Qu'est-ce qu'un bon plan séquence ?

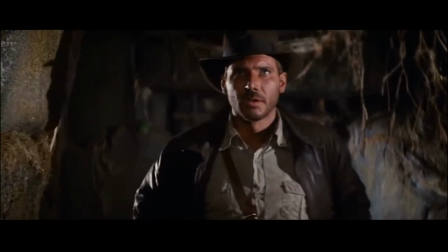[0:04]
Quelle est la scène la plus importante d'un film ? Il n'existe sans doute pas de réponse à cette question, mais si tant est qu'une telle chose existe, la scène d'introduction mérite qu'on s'y attarde.
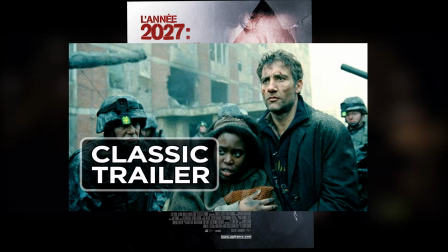[0:13]
Elle est, en dehors de l'affiche, de la bande-annonce et de tout autre produit marketing, notre premier contact avec le film.
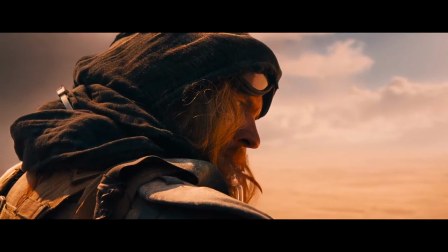[0:20]
C'est la porte d'entrée dans son univers. Elle a, par conséquent, un rôle primordial.
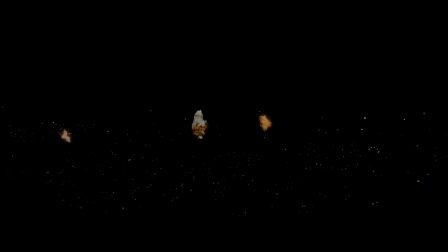[0:24]
Elle peut à la fois être une accroche pour nous donner envie d'en voir plus, mais elle peut également servir de lettres d'intention du réalisateur ou encore d'exposition en scénario.
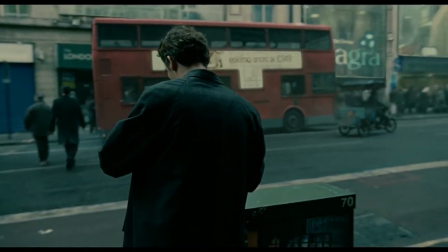[0:33]
Il existe un tas de façons de faire une scène d'introduction et l'histoire du cinéma est remplie de chefs-d'œuvre en la matière, mais j'aimerais ici m'attarder sur le cas précis des Fils de l'Homme.
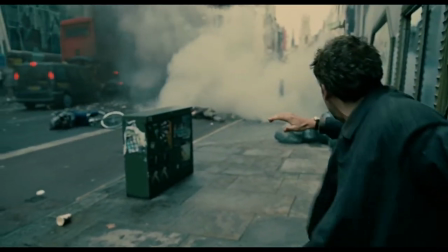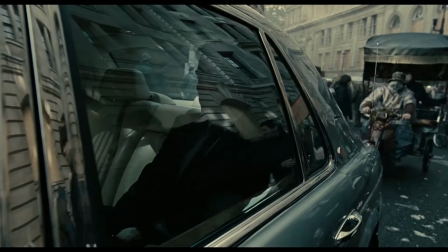[0:54]
Adapté du roman éponyme de P.D. James, Les Fils de l'Homme ou Children of Men dans sa version originale est un film de science-fiction sorti en 2007.
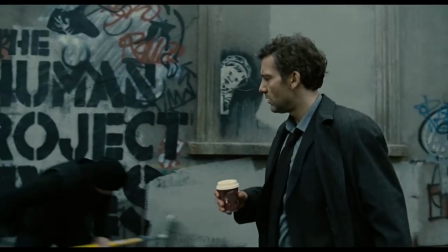[1:02]
Malgré de faibles résultats au box-office à sa sortie et une critique divisée,
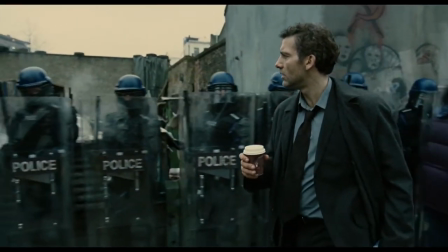[1:06]
il a acquis au fil du temps une certaine notoriété et est aujourd'hui considéré comme un des films le plus important des années 2000.
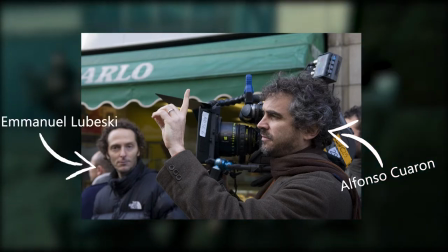[1:12]
Emmené par le duo mexicain Alfonso Cuaron à la réalisation et Emmanuel El Chivo-Lubeschi à la photographie,
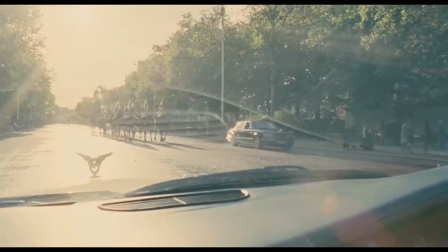[1:19]
le film impressionne par ses qualités cinématographiques, techniques et artistiques. Mais Les Fils de l'Homme n'est pas qu'une réussite technique.
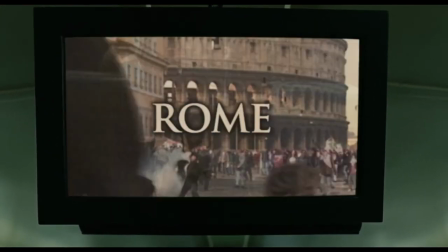[1:25]
Il cache en effet, derrière sa réalisation virtuose, une vision pessimiste de notre société, représentée par un monde post-apocalyptique en proie à de nombreux travers.
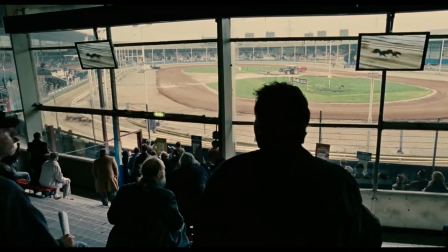[1:34]
Cette vision pessimiste n'est pas pour autant fataliste.
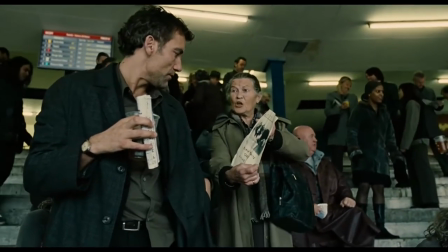[1:37]
En effet, Alfonso Cuaron développe une pensée complexe et nuancée sur l'homme, la société, l'espoir et les idéologies qui en découlent.
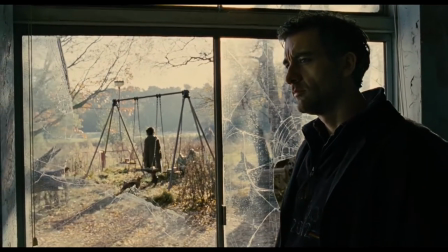[1:45]
De plus, sa foi ouverte laisse une grande part à l'interprétation, dans laquelle chacun de nous peut tirer ses propres conclusions.
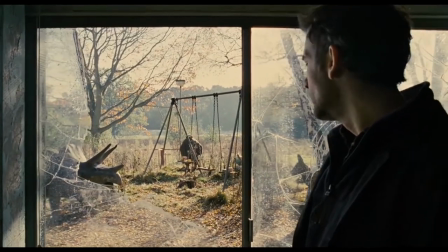[1:51]
Plus qu'apporter des réponses qu'il n'a pas, Alfonso Cuaron veut susciter la réflexion.
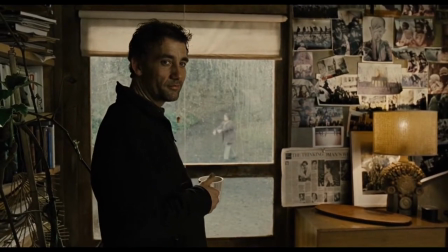[1:57]
Dans Les Fils de l'Homme, on suit le personnage de Théo, ancien activiste politique désabusé,
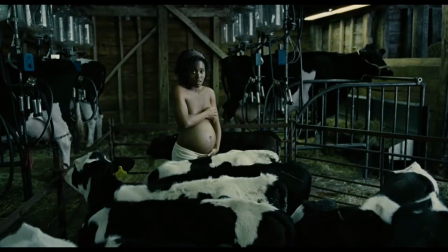[2:01]
qui s'engage à mettre à l'abri une réfugiée, nommée Ki, enceinte du premier enfant sur Terre depuis plus de 18 ans.
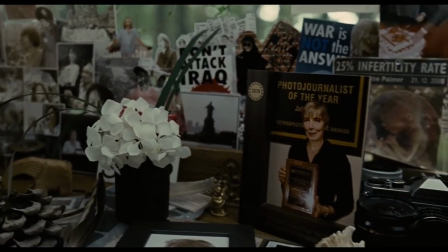[2:07]
Bien qu'il s'inspire du livre de P.D. James pour créer son univers, son adaptation n'est pas fidèle au livre.
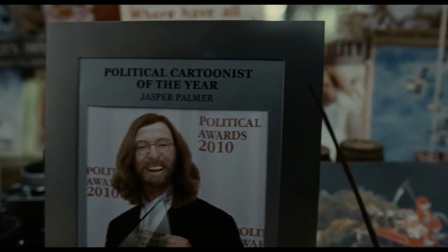[2:13]
Il n'en a lu qu'une version condensée, laissant cette partie à ses scénaristes.
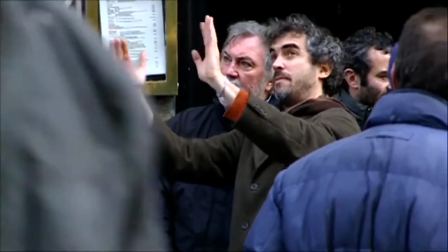[2:17]
Quarone voulait avant tout rendre compte de ce qu'il voyait, entendait et percevait de la société au moment de la création du film,
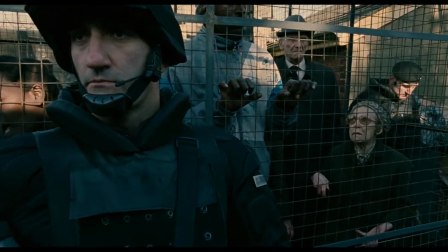[2:23]
notamment les problèmes migratoires, mais dont, selon lui, personne ne parlait.
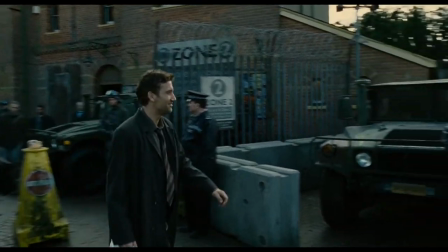[2:27]
Car bien qu'étant creusé comme un film d'anticipation, Quarone n'a jamais voulu en faire un film prophétique.
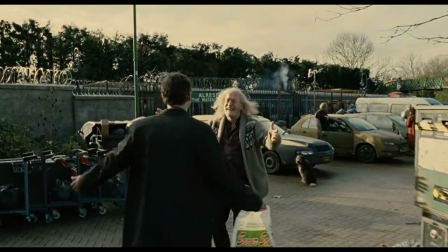[2:33]
Comme il le déclarait à Vulture en 2017, 7.
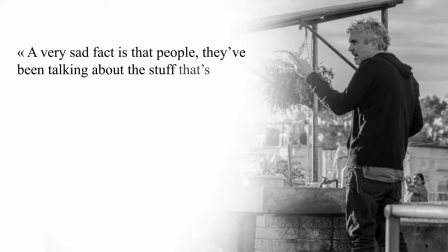[2:36]
Ce qui est très triste, c'est que les gens, ça fait longtemps qu'ils parlent de ces choses qui sont en train de se passer, ils nous ont mis en garde à ce propos.
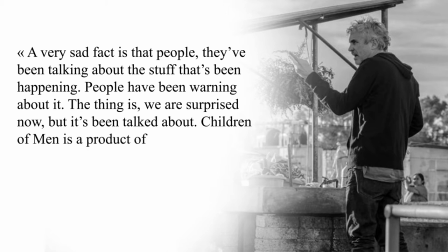[2:42]
Le truc, c'est que nous sommes surpris aujourd'hui, alors que l'on nous en a déjà parlé. Les Fils de l'Homme est un produit de cela.
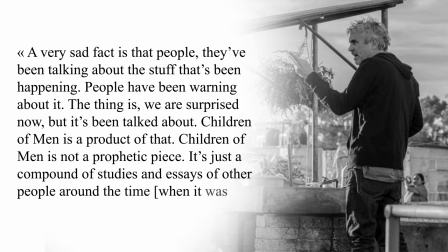[2:49]
Les Fils de l'Homme n'est pas une oeuvre prophétique, c'est juste le résultat des études et essais d'autres personnes de cette époque.
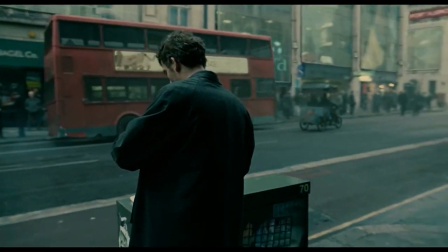[2:55]
L'ouverture des Fils de l'Homme fait, je pense, explicitement référence à ce silence. Le film s'ouvre sur un fond noir, où l'on entend des journaux qui annoncent des actes terroristes, des villes qui s'effondrent. puis on apprend que la personne la plus jeune du monde est décédée et c'est seulement à ce moment là que le film fait apparaître son premier plan comme si
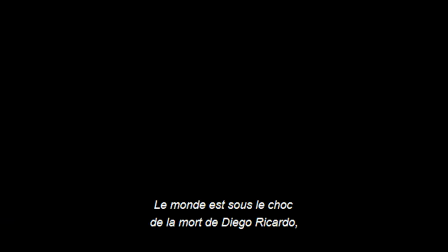[3:11]
tous les sujets précédents bien que catastrophique n'étaient pas assez intéressants pour qu'on y prête attention
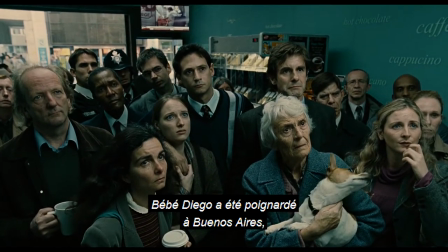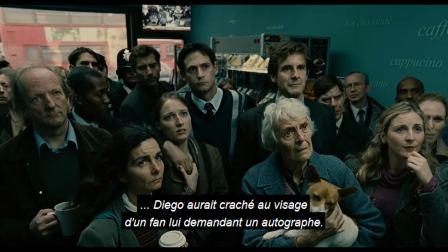[3:23]
Ces différentes annonces nous introduisent à l'univers du film et avec l'annonce étrange sur la mort de la personne la
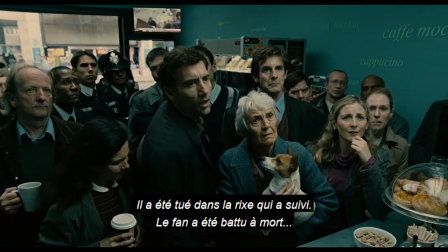[3:28]
plus jeune du monde nous intrigue tout en amorçant la dimension critique de son film La foule de londoniens qui apparaît,
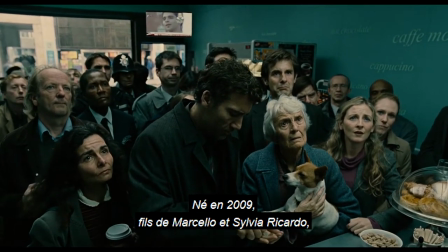[3:34]
fixant un écran unique, situé à hauteur, faisant référence à notre place de spectateur.
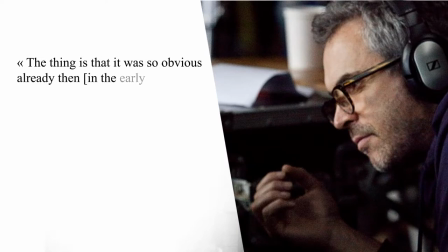[3:38]
Le truc, c'est que c'était déjà évident à l'époque, mais il a fallu que ce soit tellement évident avant que les médias le remarquent. Pense juste à combien de temps il a fallu que ce soit horrible, avant que ça devienne horrible pour les médias.
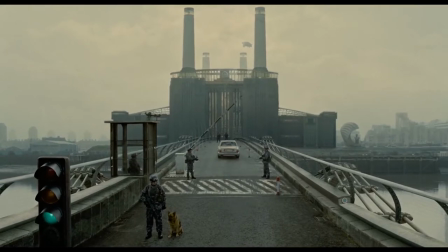[3:51]
Il était ainsi essentiel que le film soit le plus réaliste possible. Il ne fallait pas seulement que l'on croie à l'existence de ce monde, mais qu'on puisse également sentir sa proximité avec le nôtre.
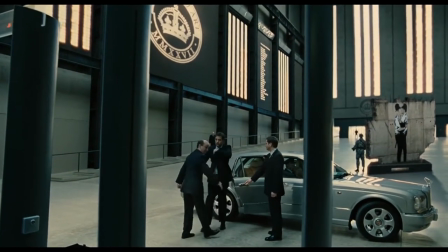[4:00]
Ce réalisme passe par énormément de choses, le script, la photo, les décors créés en partie par Banksy, ou ce qui nous intéresse aujourd'hui, la réalisation.